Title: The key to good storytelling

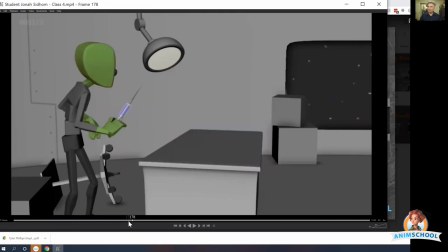Okay, that's like maybe like 6 frames or so, and then pops up. Just very quick beat that he's off, and then pops up. And notice he does more thinking.
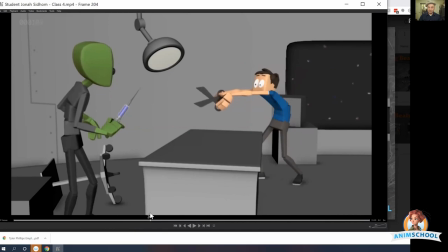He's like, doesn't just get into this, but you see his eyes dart that way, then they dart back, and there's a change. He doesn't just go back into the same pose here. He looks to the right, and then when he comes back to this pose, he changes a bit.
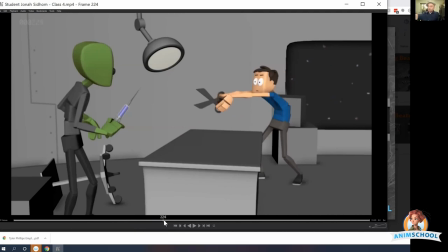So it's not just like doing this in the same pose. He's like coming up into a slightly different pose, which is, in animation, change is important, not repeating poses. It is something to aim for, to keep going for a change in your animation, change of poses.
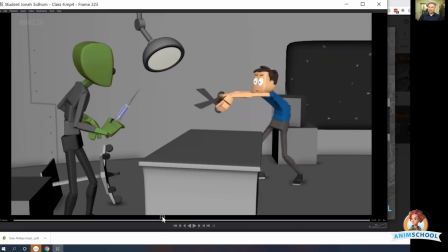There's a little bit of a head thing he does where, he's looking at the alien, he's like, ah, like it's a little bit of an antic, like it starts with the brows and then the mouth and the head. And notice like the rest of the body is pretty still, which is very super cartoony.
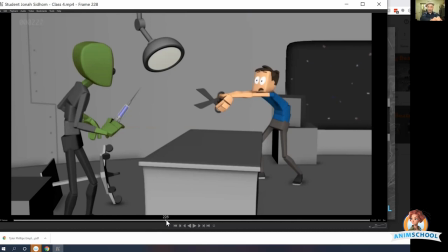If this is more naturalistic, I would start doing something with the arms too. I mean, even cartoony animation could do that too. Like the head can move, but then the arms could drop a little bit, and then, kind of antic the opposite way that it's going to go before he throws his arms up.
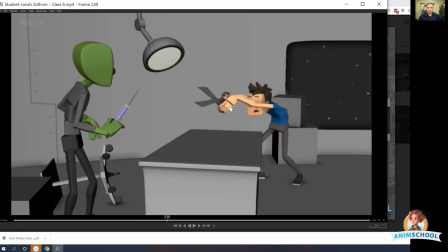So his arms kind of come up as a little bit of an antic before,
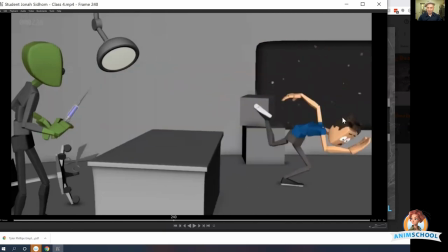and then comes up over and does this really wacky run,
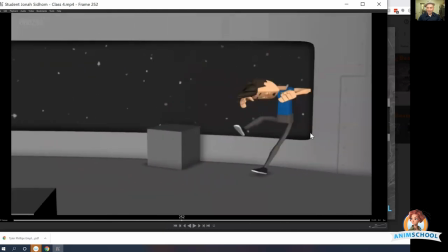and already starts turning the character this way, and then slams him up against the wall.
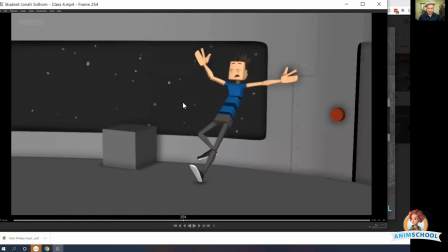And there's even that bounce. They bounce kind of off. Well, actually, it looks like they hold it for 2 frames.
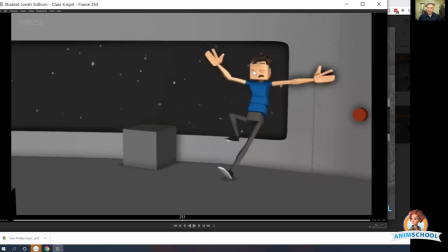There's like a little bit of movement on the hair and maybe the head here, and I guess this leg kind of continuing to move.
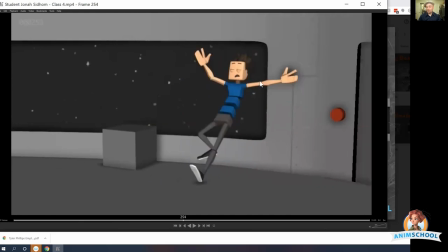But you holding that pose a little bit, for 2 frames helps it read more.
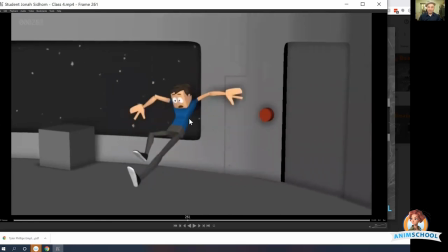And then they bounce off and then hit the wall again. But you don't even see it. It's so quick. Also, the camera movement hides it too. But it almost like sticks for 1 frame. That bounce. It doesn't just like hit and bounce off. It like hits in for 2 frames, so you read it, and then he bounces off.
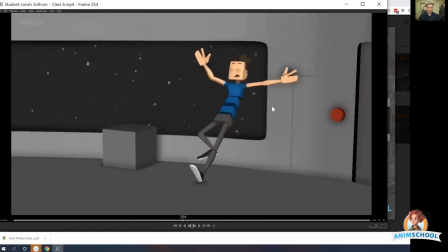Bounce, hold 2. That's the second. That's the second frame. Then he bounces off, and then he's against the wall again.
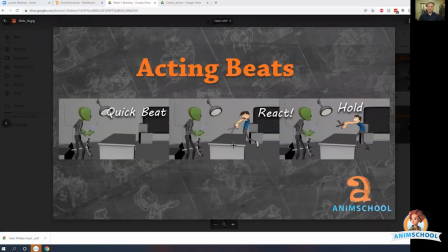Anyways, we'll go back to here. So quick beat of nothing comes up. This is like a reaction, and then there's a hold. Quick, and then slow. But your beats are fast, medium, and slow. Having a variety of those helps add texture to your shot.